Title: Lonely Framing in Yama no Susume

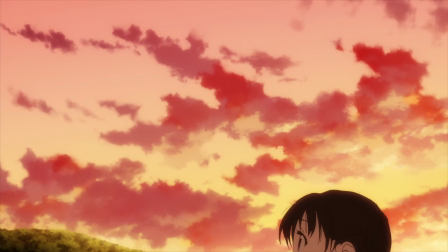As the scene closes on Hinata alone, hardly even on screen, telling herself in vain, "It's fine."
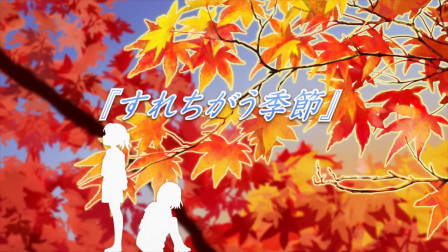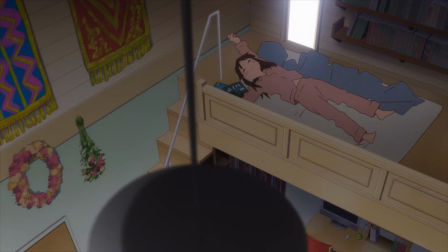Now that we know what to look for, these patterns will start popping up all over the rest of the episode.
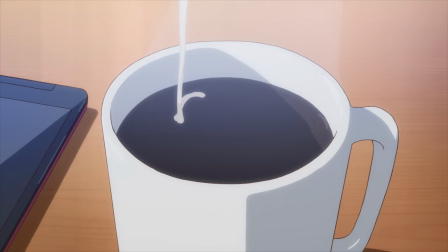Let's start with Hinata's day. Hinata wakes up on Saturday to learn that actually her family movie is on Sunday.
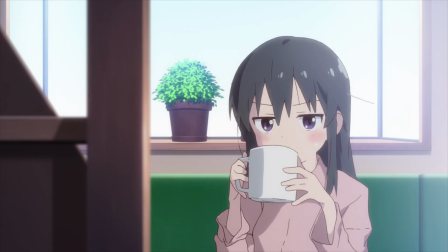She considers trying to catch up with the others, but after imagining Aoi's teasing, decides not to.
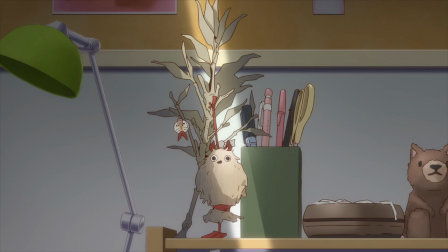The scene opens on the souvenir Hinata got for Aoi on her own Ikebukuro trip.
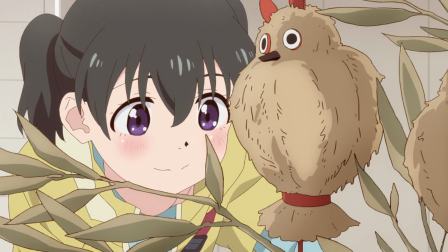She hasn't yet found the time to deliver the gift.
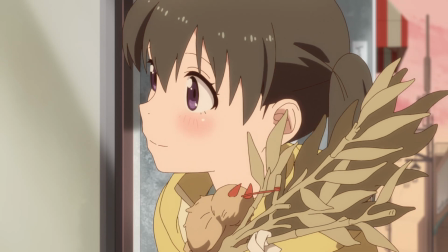It's a poignant reminder of their friendship, the rockiness they're going through, and today's unfortunate circumstances all at once.
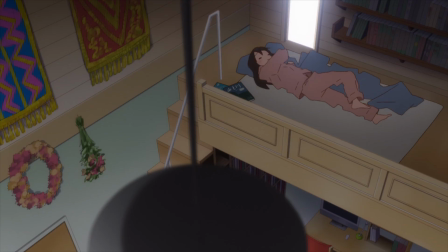As Hinata goes through her morning routine, notice how often objects are caught in the foreground of the shot.
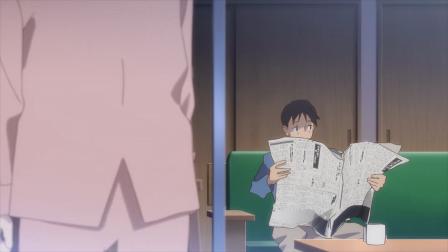The stairs and cup and light don't offer any deep narrative significance,
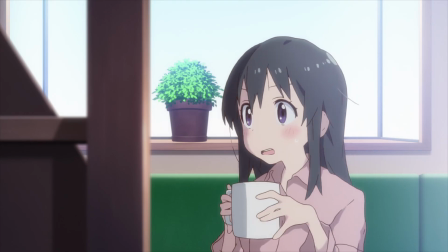but they create eye-catching layouts and help us conjure a more complete image of the setting of this conversation.
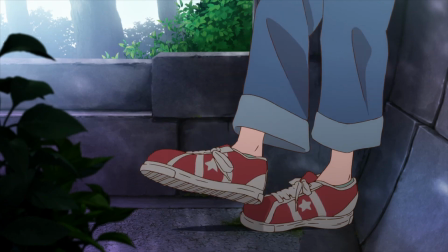So, with everyone apparently busy, Hinata begins wandering aimlessly around town.
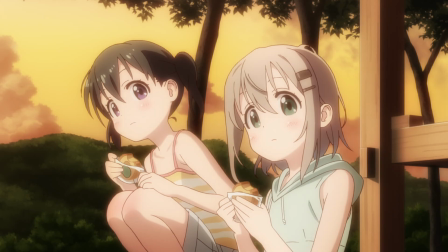Remember again the motifs we're looking for. Hinata, Aoi, and Coconut have sat here tons of times before.
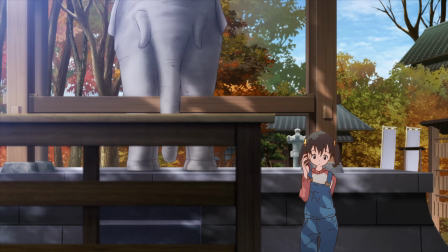So now, framing Hinata so far on the right makes the empty ledge seats behind her really stand out.
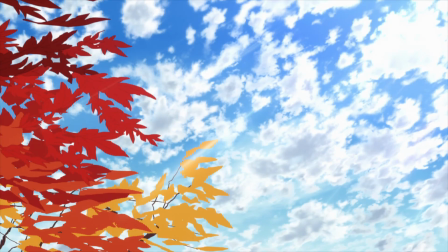Next, I want to appreciate this set of transitions here. Following the common thread will naturally guide us from cut to cut.
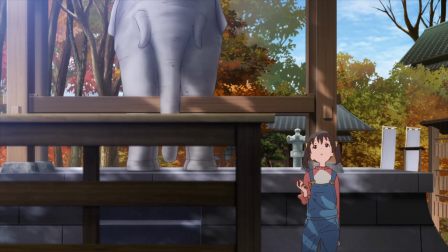Hinata looks up and comments on the nice weather. So, when we see the leaves and clouds, we naturally infer that we're seeing what Hinata sees, her perspective.
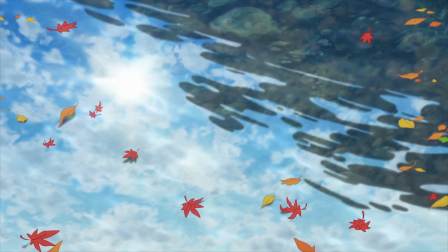A leaf breaks off. A stone hits the leaf.
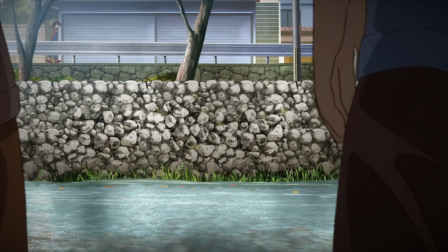We see who threw the stone, and now, from behind the family, we can again see Hinata in the distance.
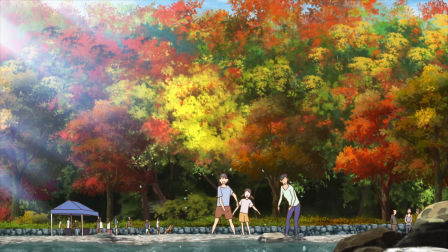Remembering the contrasting layers, foreground, happy, fun-having family naturally contrasts with solitary background Hinata.
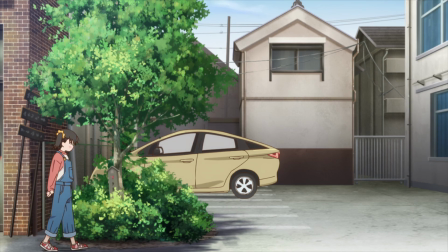And finally returning to her, the framing motif again enhances her loneliness, even if Hinata hasn't admitted anything to herself yet.
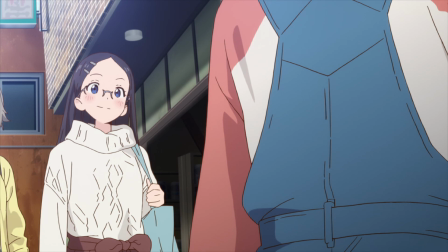Luckily, Kaide comes to save the day a little bit. Here's two more examples of following Hinata's perspective. First, the camera doesn't even show us Yuka, somebody that Hinata doesn't know, until she's introduced.
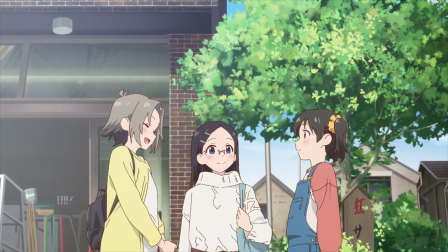And second, cued by a close-up of Hinata's eyes turning towards Kaide,
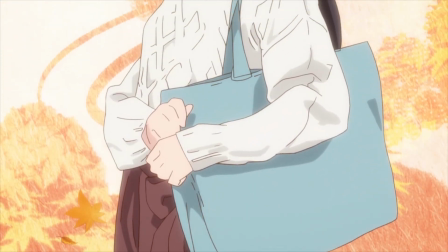Hinata takes in Kaide's outfit for the day, and we can again infer this shot is basically a first-person view.
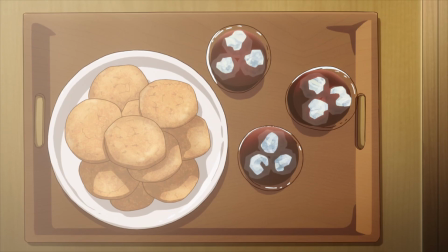At Kaide's place, the three get to talking about opposites going well together.
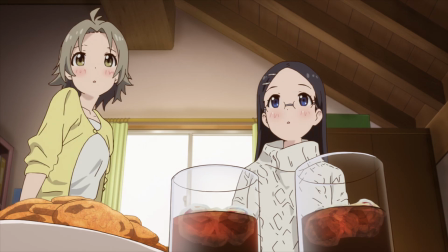Kaide and Yuka's differences are in plain view, supported by a fun shot putting each of them over one of the snacks.
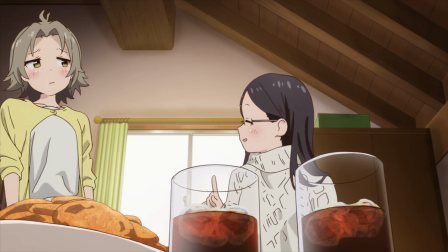Comparisons to Aoi are more implicit.
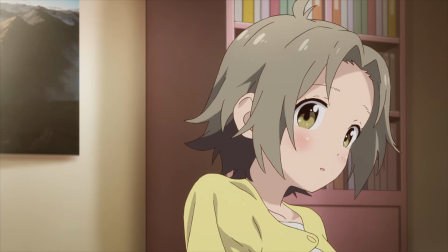Hinata likens Yuka to a teacher, like Aoi did, and the picture frame naturally reminds us of when Aoi had come over as well.
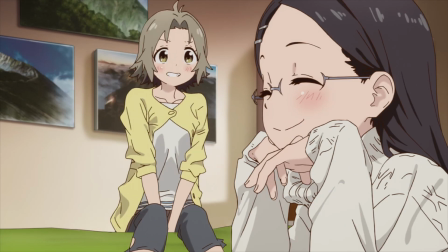In ways like these, we recall both how different Aoi and Hinata are, but also how much they are of the same mind.
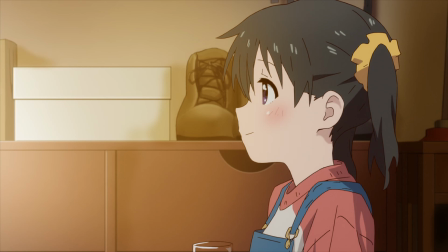After this conversation, Hinata only has more to think about. Reminder, nothing between her and Aoi is resolved this episode.
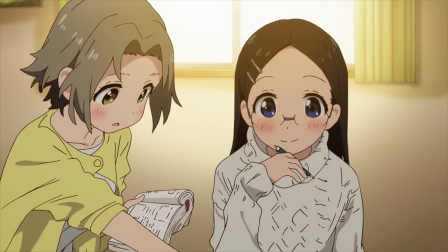It's much more contemplative for the moment.
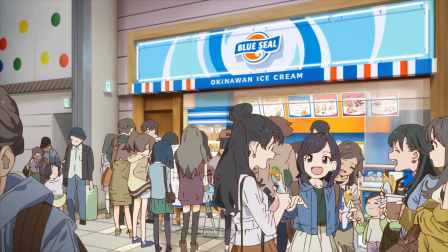Jumping over to Ikebukuro, apparently Aoi did not like the VR.
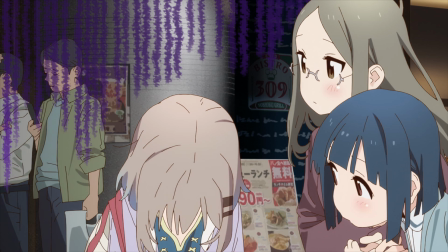I like this moment here a lot.